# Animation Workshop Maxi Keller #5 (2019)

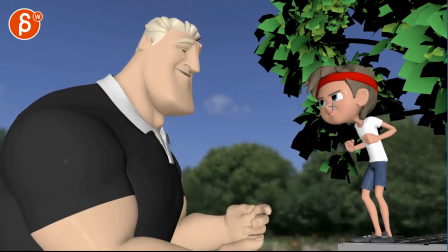And again, I apologize for being so vague, but A, the technical thing of this suddenly moving as one unit is make sure it's a bit more broken up.
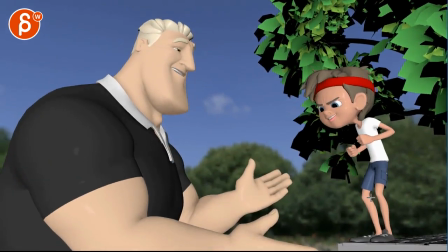And I think it might be cute to do two, two, two. And then step, step, where you have like big steps out to give him, you know, that balance, like I said.
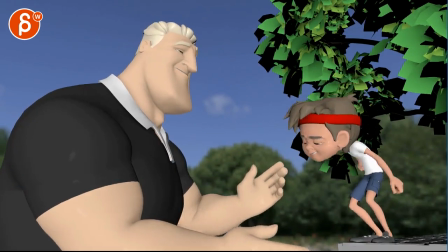And then you can do the little ones at the end.
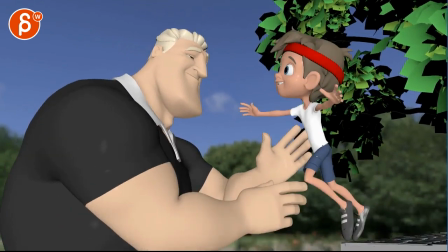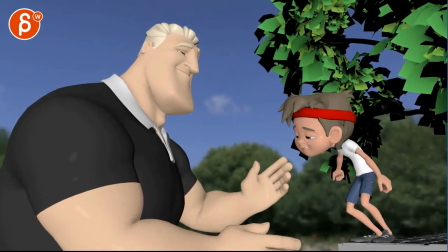Then the two other ones were, I think that jump.
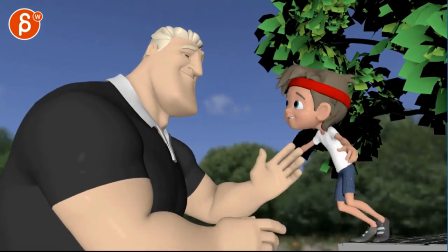who i think could have just a bit more zip and i wonder if that's just like two three frames and this could just be getting a bit higher same time and just going a bit higher which will make this a bit zippier and faster but you don't want to sacrifice hang time it's
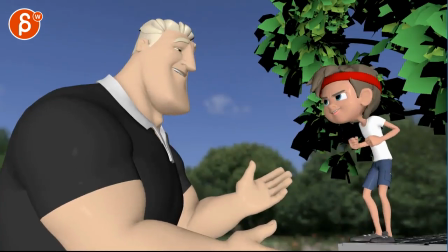just it feels like you want to just go a bit zippier and i'm really talking a frame or two yeah
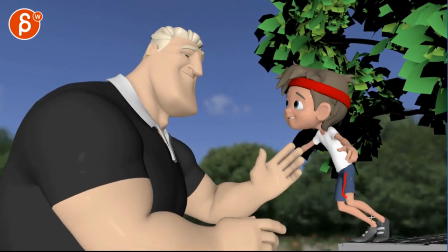i feel just a bit but it's also this is so prominent and it's in its constant bend that for
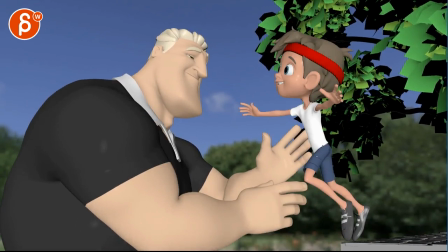a second you miss what the other leg is doing but even the other leg doesn't have a full extension that's probably what i'm reacting to i wish there was a bit more of a push-off extension i think that's why this feels ever so slightly not punchy enough because visually silhouette wise it's always always in this bent pose we
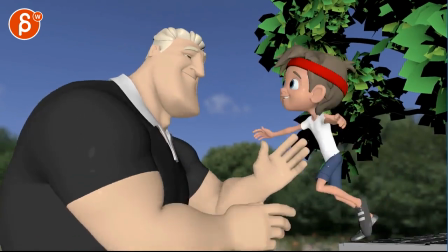don't get a push off leg extension and
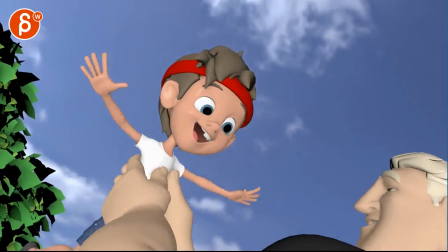the last one was that these two arms kind of come down together i wish this was a bit more
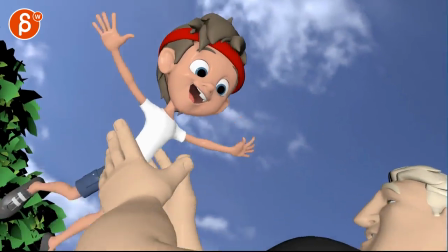offset he goes yay and then on that land
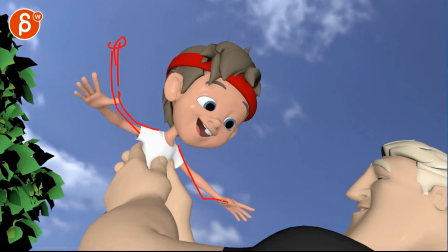you know like whatever you want to do one would be still up here and this one starts to go down and rest a bit lower i would just offset that
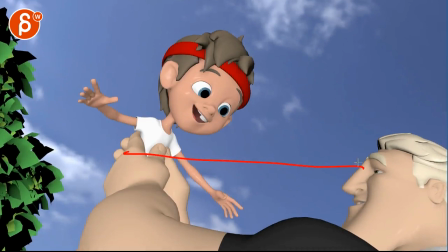a bit more now that i'm framing on it make sure the dad looks looks up at the kid because like once you're in
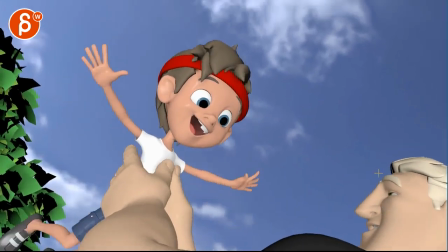here he's kind of not quite interested so a bit of a look up and follow down so the kid would be good and the kid
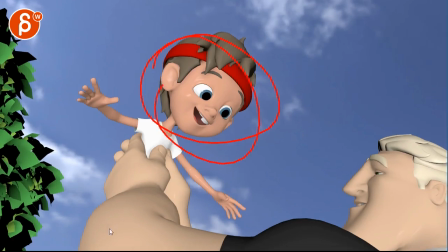looks here so such out that this is connected this is picky because we're all looking here but i would still push that just
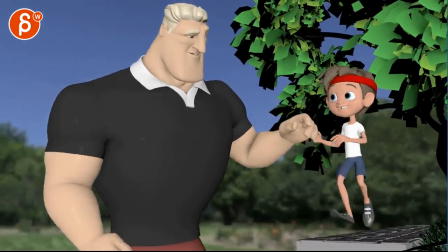look at the kid you're asking for picky notes i think other than that is good stuff I think all the connection points are good here.
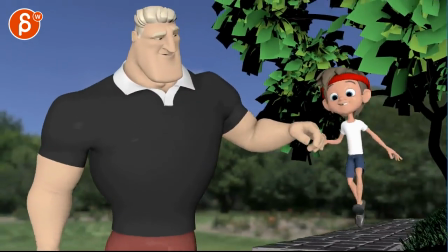There's nothing too IK on the dad's arm. I like your finger offsets.
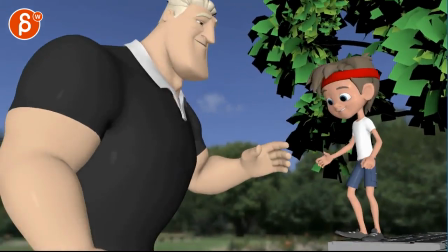It's just always cute when you have this ginormous hand and this little hand holding this. I think that's cool.
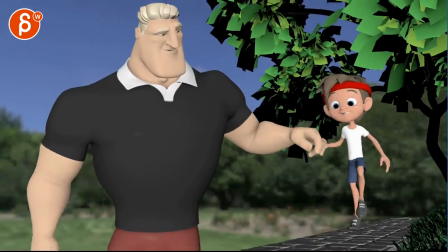Bounces are cute. His face is cute.
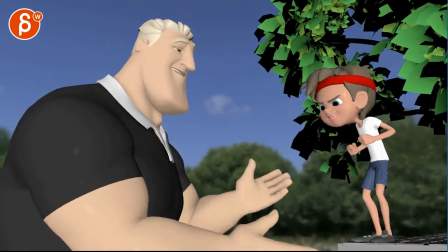Eyebrows are definitely more expressive there. We can see that and then that's all cute.
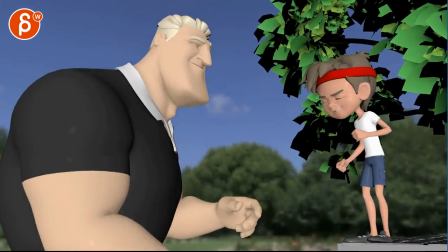get your eyebrows leading the blink which is good I wonder if here you
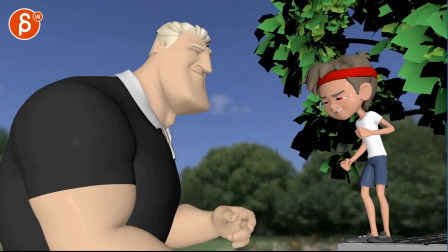could ease out of that more just cut that in half and
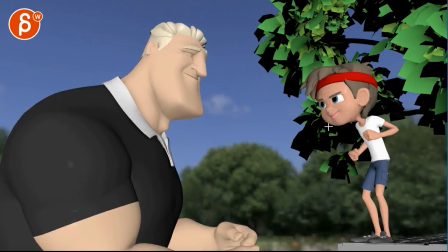then you have one more and get into this and then on that opening
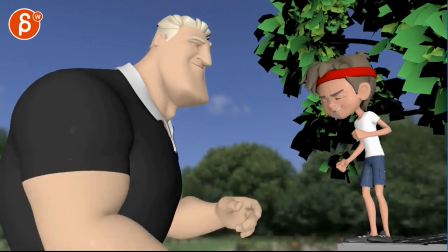your brows go up I wonder if just could just be it no need to
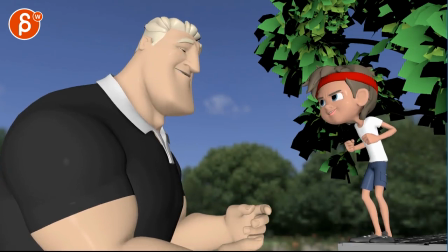go more because we don't that you want that stern look no
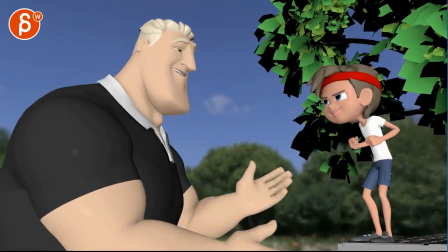I think it's okay I'm just focusing on being picky for picky sake maybe
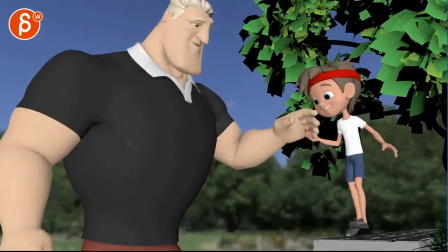I'm just already getting used to this there was something about that blink that's felt slightly mechanical but
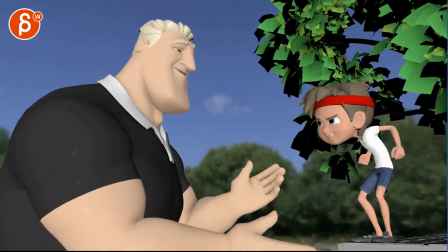I might be totally wrong yeah I feel that jump needs to be right that's a bit more like yay like he's really
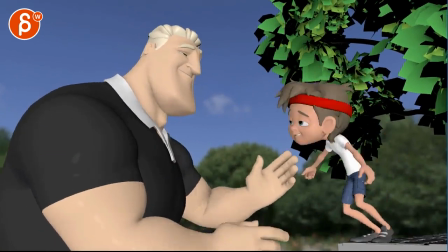into this and this is a bit half-hearted there we might argue well but he's not quite confident yet maybe i
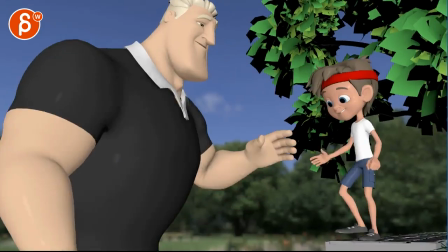don't know but he seems so excited that he really wants to jump something that might be cute is if you look at the dad right he looks at the kid looks like
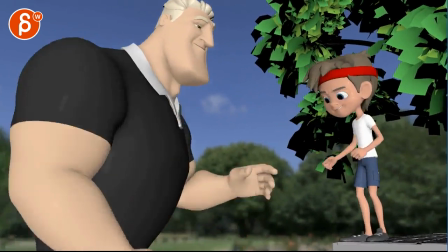the kid does this thing so the couple things two things here he seems to there's something rocky here pop up right there and how that body changes i feel
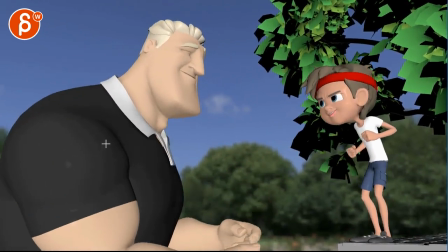like that upper body well rotation towards us and then how he locks
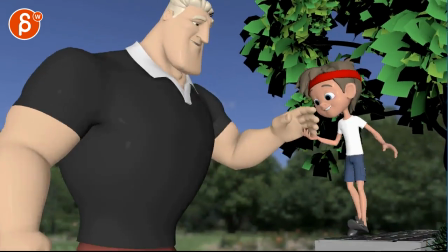into this position in real time is a bit fast especially that
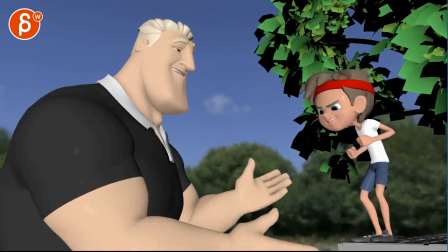stop Watch his nose,
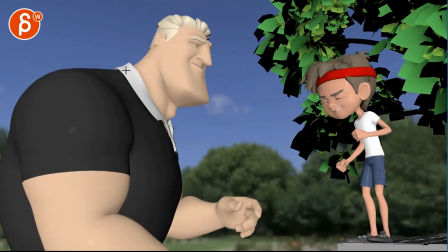he all kind of comes to a stop too quickly and has a slight feel again of chest and head,
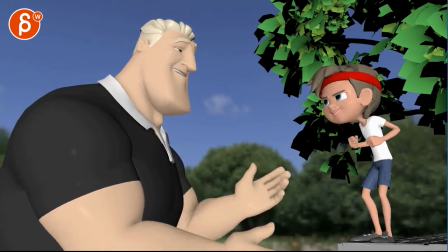especially through here, all locked as one.
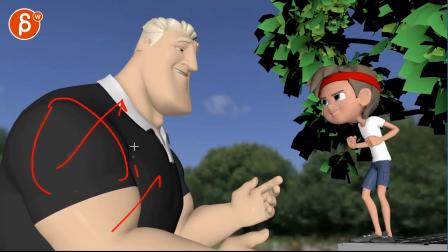So you have kind of a separate shoulder arm move up while the body goes more away from us while the head is locked to the chest.
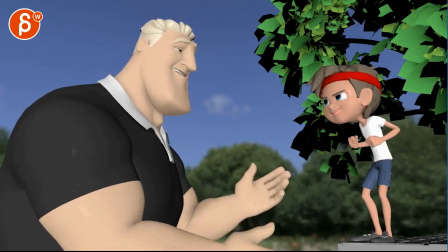So watch out for a bit of a stiff feel there.
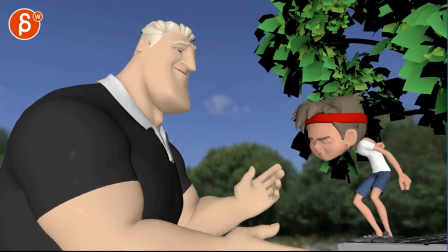But I'm wondering if he looks at the kid, right? gets ready and it's almost very subtle almost mimicking what he's doing meaning that he gets ready and he might even close his mouth a bit sooner
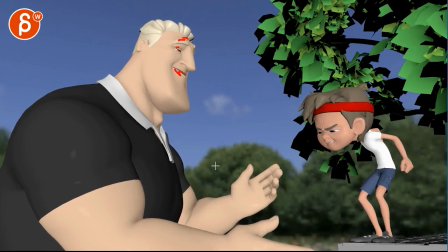and maybe open his eyebrows and his eyes a little bit it's almost like is he doing this and on the jump he goes back to his face you know almost like you're watching go and he has that reaction that it's
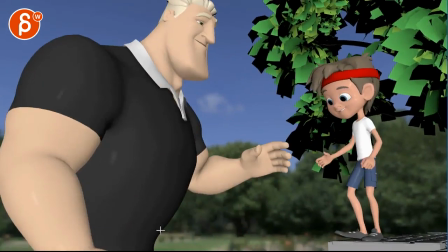kind of tied to what the kid is doing maybe just throwing it out there that could be interesting maybe a little subtle thing on him.
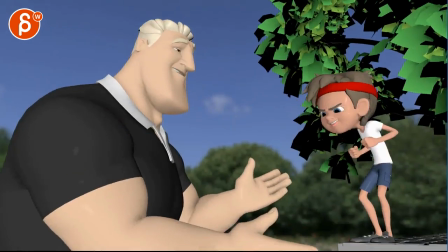Because the dad right now just feels like alright. You know, there's no emotional reaction to him jumping taking that leap.
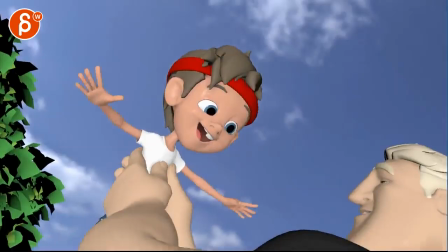So maybe you could mirror that or do something with it. Eye contact at the end.
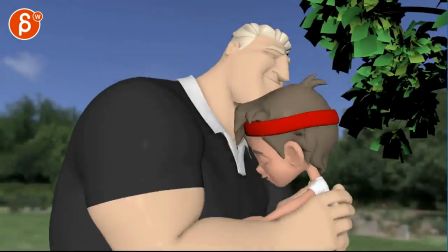Rest is really cute.
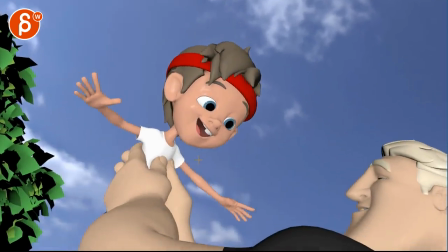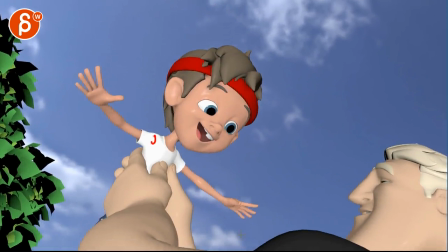Yeah, it's cute. Make sure there's some shoulder impact there as well. I think there is. But just double check on your end.
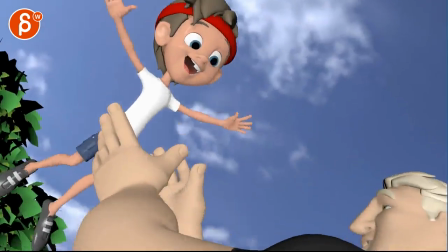Boom. So it doesn't just feel like you got those soft arms down.
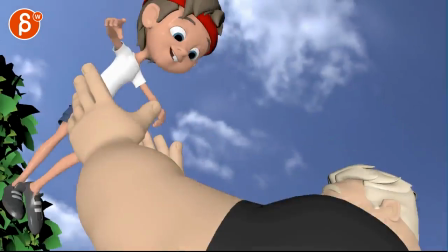but you have it in the head I think you even have a little bit of eyebrow eyelid thing yeah that's cute it's really good
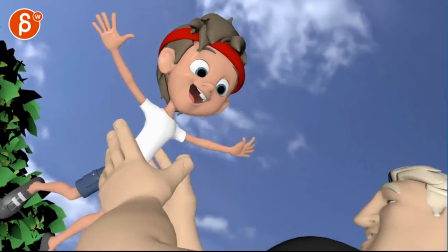I think this all works especially since it's so fast sometimes framing through things it's a bit too
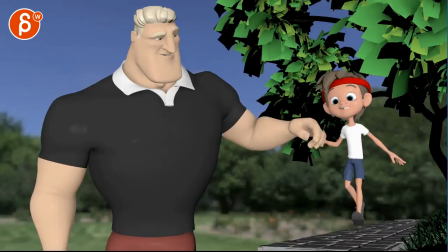much I like that your thumbs come together yeah it's really cute it's just kind of my my picky things
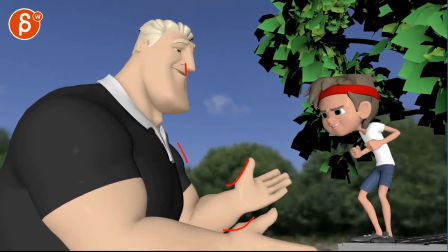yeah and maybe how he comes to a stop so look at all those lines here how they just end it's all a bit even though it can
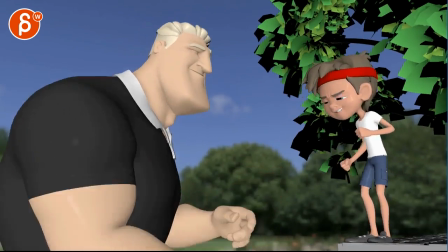continue especially through here you're not resting on this for too long but I think we can look at how these come to a stop
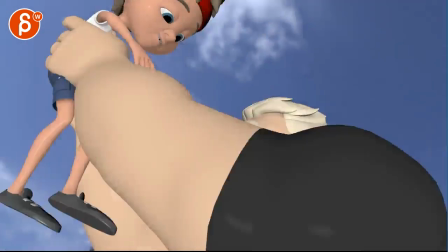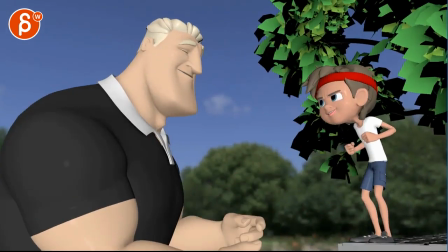but yeah I think the big ticket issues I mentioned at the beginning and I think the more I watch this the more I would like to see some sort of reaction right there on him
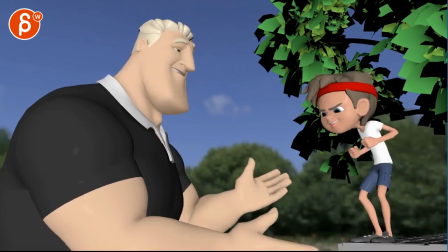just anticipating and into this just to kind of be more in the moment with the kid